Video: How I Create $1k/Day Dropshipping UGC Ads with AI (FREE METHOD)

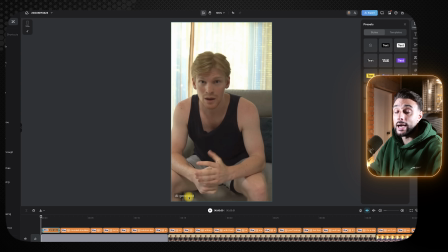(16:31)
Now, you're gonna see in the bottom left, it's gonna say AI generated. Now, by law, you do need to disclaim when your video's been done with AI.
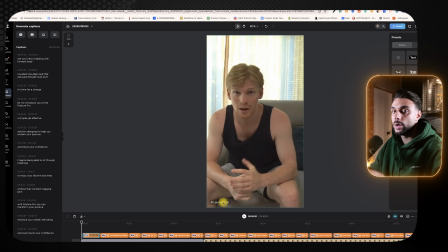(16:37)
But what we're gonna do is when we disclaim that the video's been done with AI, we're actually gonna do it in the TikTok Ads Manager. There's a select button, and in the Facebook Manager, there is a button where you can say done with AI.
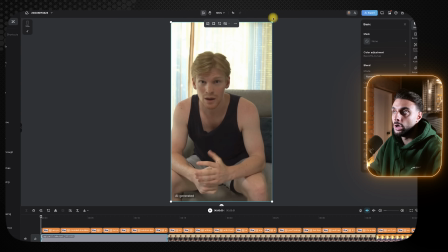(16:48)
Here, we can get rid of it if you want to by clicking on the clip and zooming it in.
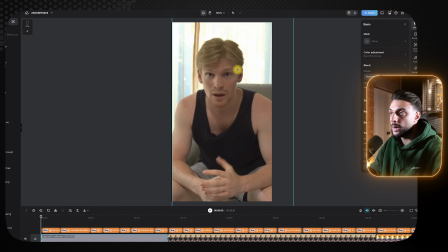(16:52)
So you can see here, we can zoom it in, and then we can move the video now more central, and just like that, guys, you've got rid of that. And in general, guys, you don't want your UGC creator to be that far out in the video. You want them a little bit more zoomed in because it's going to get more engagement. So now, guys, what we can do is we can go to the next clip and do the same thing.
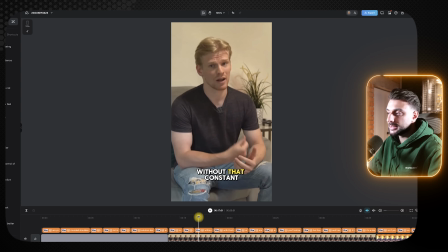(17:11)
Click on it and zoom it in. And you're going to want to do the next thing to the last clip. Click on it and zoom it in.
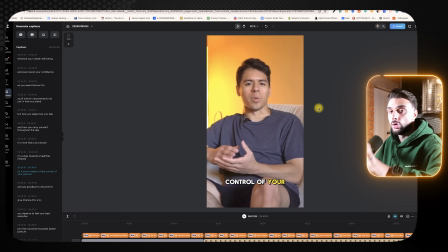(17:16)
Just make sure, guys, when you're zooming these clips in, your avatar is in the center line. If they're off to one side or the other, it can come off and not be engaging for the viewer.
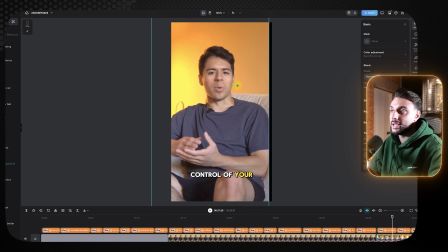(17:25)
So just make sure it's in that central line, and the TikTok do give you that central line to make sure you're there.
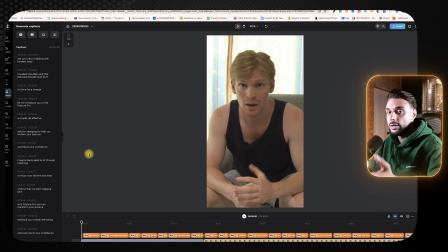(17:30)
Now, once you've done that, you want to get some B-roll to put over the timeline. So when the AR avatar is talking about your product, you need some B-roll of it in use.
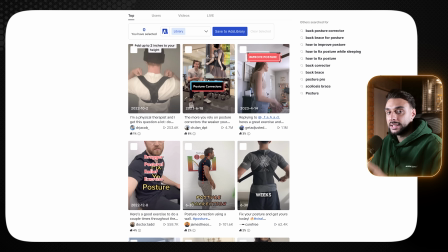(17:40)
Now, the best way to get B-roll is to head over to the TikTok platform and type in the name of your product.
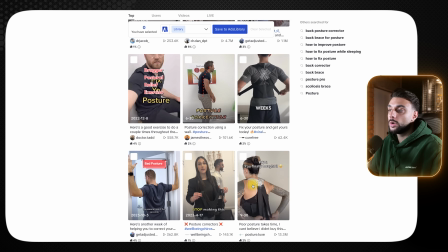(17:46)
Again, I've typed in Posture Corrector, and then you're going to want to make sure you download some videos that show your same product.
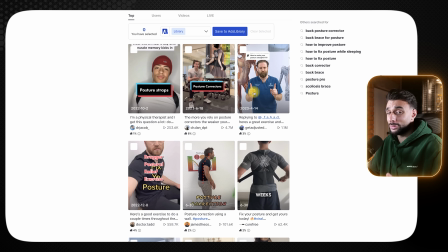(17:51)
You don't want to download a different version of your product or a product that isn't yours, because it's going to look stupid in the video.
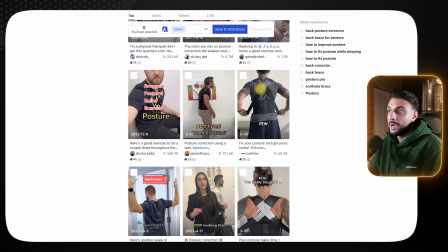(17:57)
So make sure you're downloading the same Posture Corrector. Now, my Posture Corrector is the one with these little white lines in it.
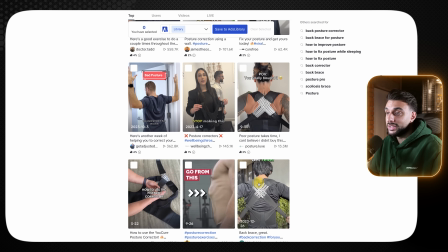(18:03)
So this video I could download, this video I can download, this video I can download. Now, I want to get some different content.
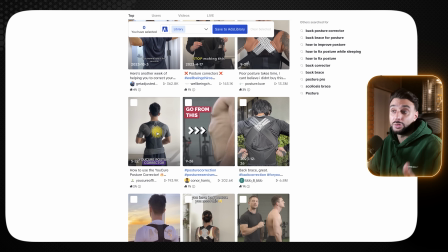(18:09)
I want some of it on the floor being used, how to use it. I want some of it in action.
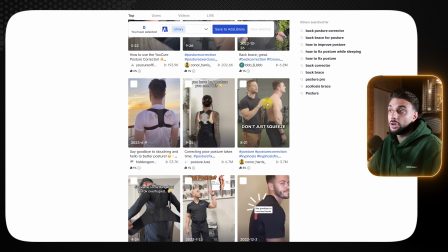(18:14)
And then I also want some videos showing somebody going from bad posture to good posture. So this type of video here is showing a man that is either a chiropractor or a doctor showing somebody with bad posture is something I want.
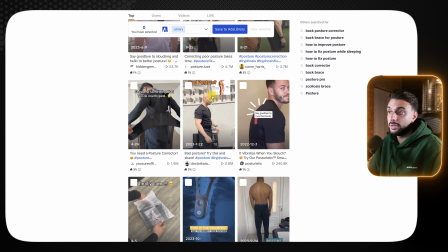(18:26)
Again, another video here is showing what bad posture is, and then also showing what good posture is.
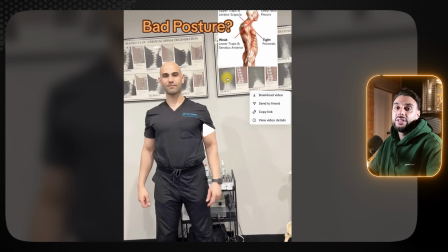(18:31)
These are the types of videos that I'm going to want. Now, to download these videos, you can either click on the video and then click download video,
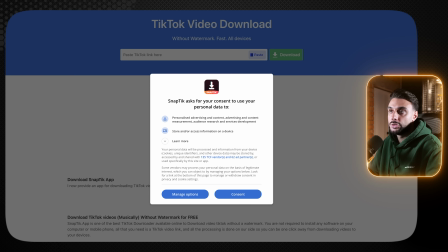(18:38)
or you can then copy the link of the video in the URL, come to TikTok Snap, and then paste the URL here and download the video.
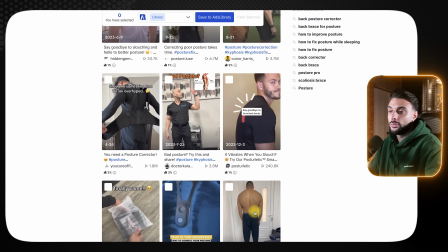(18:46)
Again, just to make this very, very clear, guys, we need some stuff where it shows people with bad posture and then good posture.
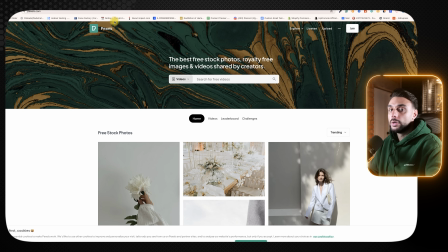(18:53)
This is super, super important. Now, another really good place to get some B-roll is called Pixels.
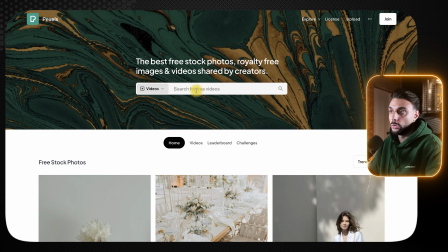(19:00)
Now, you want to filter it by video, and then you want to search for stuff like back pain,
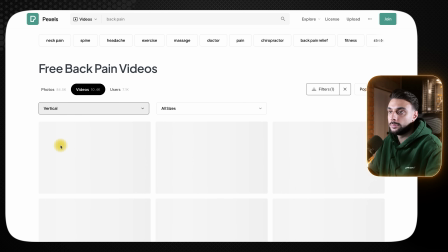(19:04)
and then you want to filter it by the orientation being vertical, and then you're going to see some videos coming up of people with back pain.
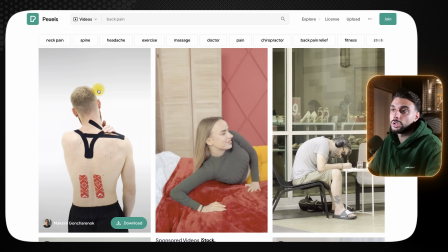(19:11)
And the great news about this website is you can reuse these videos. So this video here is perfect for me, so I can download it.
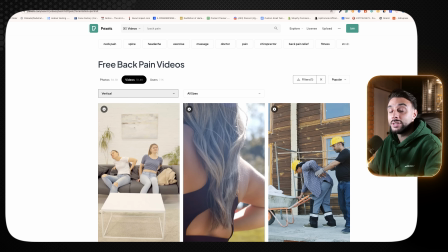(19:18)
So these are the two websites that I use to download videos. Now, you can also create some giphies with AI. I'll put a link to the website that I use to do that, and you can use some giphies throughout the video as well. But these are the two places that I typically go to create the B-roll for the video.
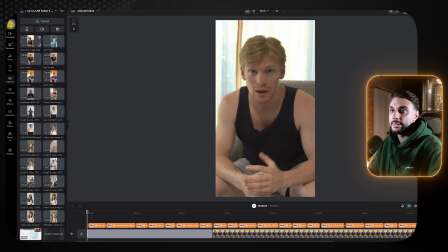(19:34)
So now I've got that B-roll content, I can come back to CapCut, go back to media, go to upload, and upload those files that I just got.
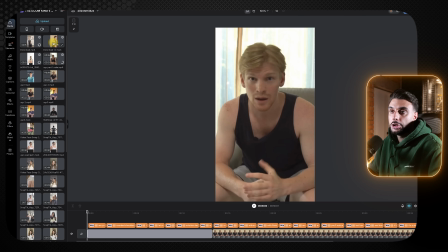(19:41)
So now what I'm going to do is I'm going to drag the clip of somebody showing back pain over my original video.
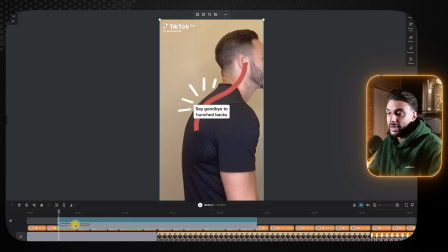(19:47)
So you need to make sure it's over, not under. And you also need to make sure that it's under the captions as well, because you want to make sure your captions are showing.
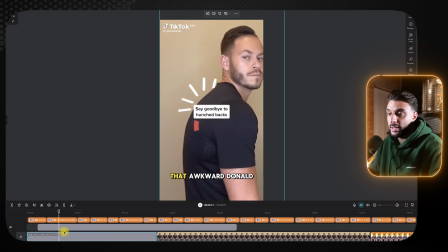(19:54)
So it's got to be in between the captions and the A-roll, which is the main video. So then that way your captions will still show up. Now for this to work effective, guys, you've got to listen to the video and you want to place this B-roll over where it makes sense.
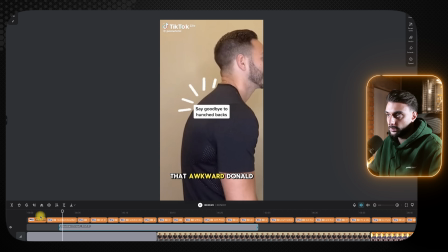(20:07) I'm tired of dealing with forward head, rounded shoulders.
Now what I need to do is I need to mute this video here.
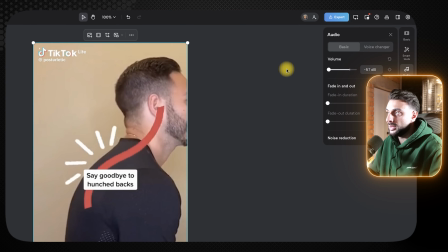(20:15)
So I'm going to click it and then I'm going to go to where it says audio and I'm going to mute the video. And I'm also going to zoom the video in and reposition it.
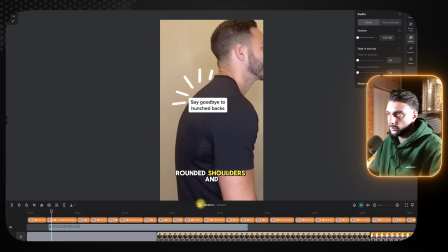(20:22) Are you tired of dealing with forward head, rounded shoulders, and that awkward Donald Duck butt?
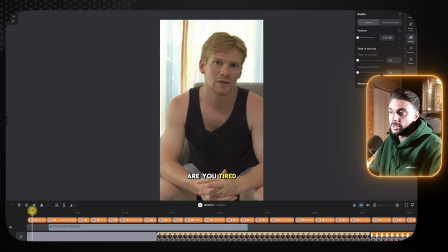(20:27)
So the reason why I've placed this video here is because the guy says, are you fed up and tired of dealing with forward head and rounded shoulders?